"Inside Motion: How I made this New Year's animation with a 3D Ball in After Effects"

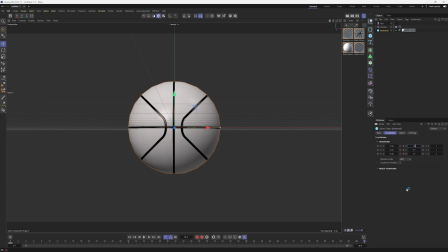[4:02]
I'm going to make these go complete 360, and I click and drag to select them all. So now we have a spinning basketball.
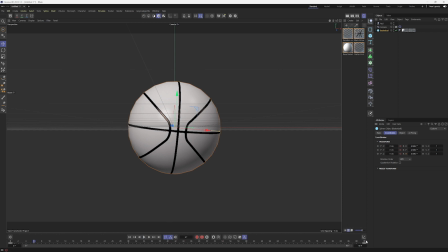[4:21]
I actually don't want one of these to go to 360. We'll change this to 180 because it looks kind of funky when it does that spin. I think that's going to work just fine.
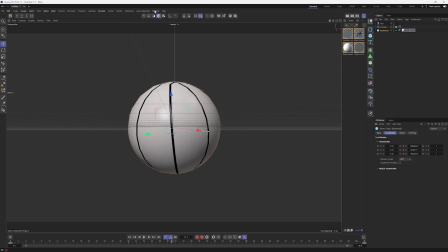[4:38]
All right, and then the other thing that I did was, if I go up in here into my F curve,
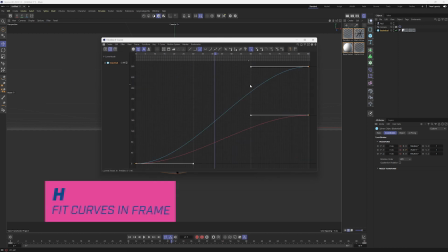[4:46]
let's pull this over here. If I hit H to fit, you can see there's automatic easing here.
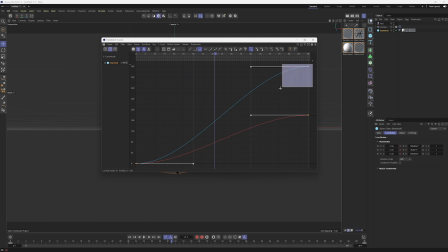[4:54]
And since I want this to
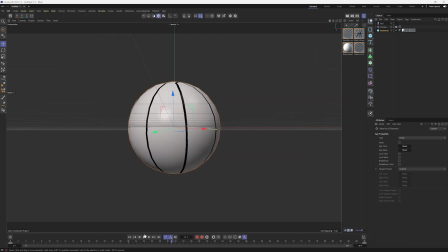[4:59]
continuously move. I'm just going to change those to linear keyframes. So now when I go back, it's just going to,
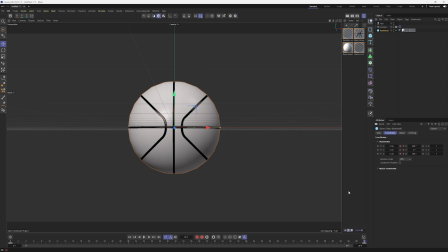[5:11]
I think I'm just going to get rid of this keyframe altogether. Turn that off and turn this one off. Let's see if that plays back better.
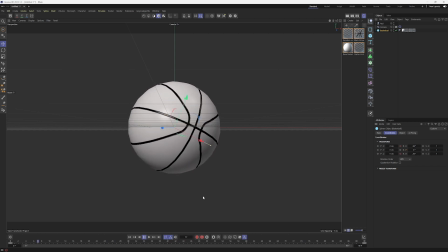[5:31]
There we go. I just wanted to spinning basketball, so we're better off just leaving that at 0. So now I have this spinning basketball, and I have it set up so that I can change the white color from my tint within After Effects.
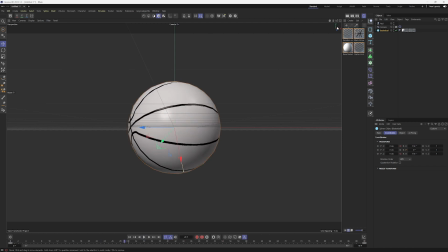[5:52]
And I am ready to render. So go up here.
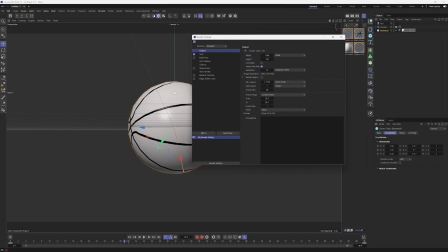[5:58]
I actually just used the standard renderer for this because there's not much going on. It was fairly quick. And you can set this to OpenEXR or PNG, whatever you want. Just make sure that there is an alpha channel on it. And you can just save a compositing project file.
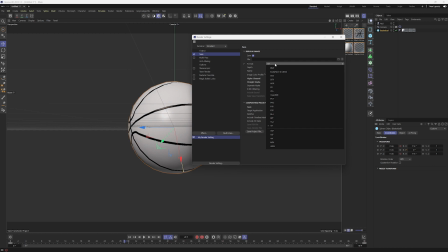[6:17]
Give this a name and go ahead and render it.
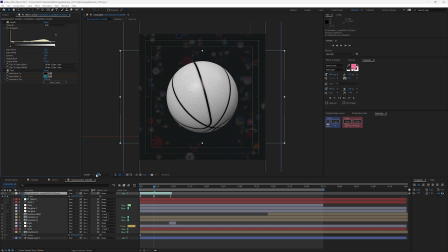[6:22]
All right, so I'm in my final comp here. I'm just going to turn all these off.
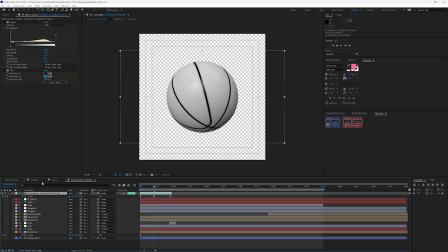[6:27]
So I'm in my final comp here in After Effects, and this is the full rotation loop that I exported from Cinema 4D. And the way that I colored this, because remember, my intention was to make this feel like it represents all 30 teams in the league.
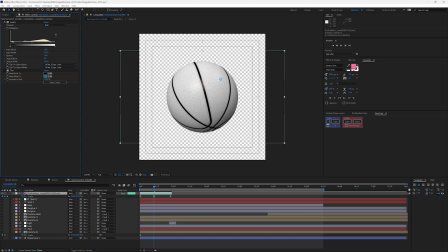[6:46]
So I added a levels here to punch up a little bit of the whites and push the darks back a little bit.
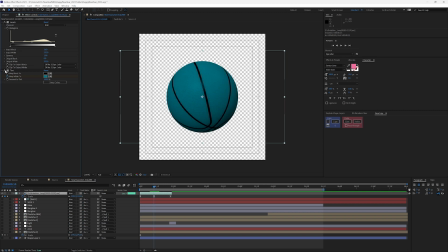[6:53]
I just did a slight adjustment here. And then for my tint, I actually, if I hit U,
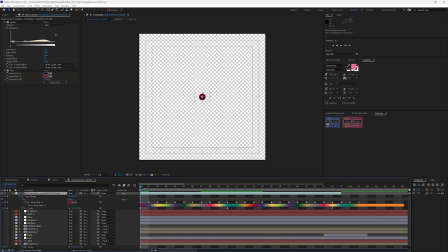[7:00]
I actually went in frame by frame and changed my tint, my white. I just set a keyframe on the map to white, and I changed that with every frame so that it just bounced and represented a different team color.
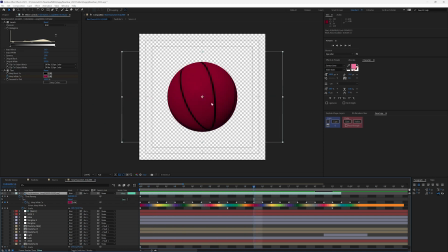[7:18]
And I didn't do anything with the black because I wanted the black to remain the black, and that way you could still see some of the textures.
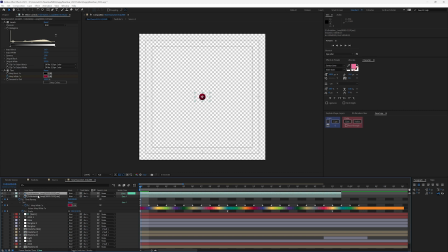[7:25]
Like here, if I duplicate this, and let me turn off. Let me just go to the middle here.
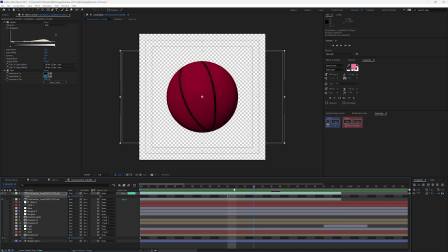[7:37]
Since the ball is spinning itself, and I rendered this as large as I wanted it, I just went in and added a little bit of scale up here.
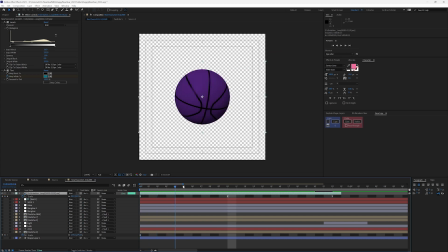[7:46]
Since my ball's already spinning, I don't have to worry about adjusting the rotation or anything so that the ball appeared to be flying up in the air. All right, so that's the initial element here that I went with. And out of Cinema 4D, I also rendered a couple different versions of this ball.
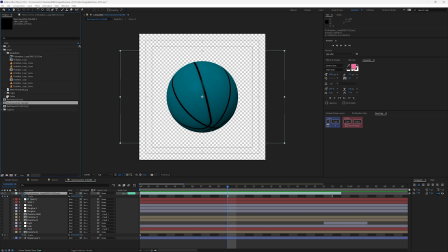[8:05]
Let me open up those versions.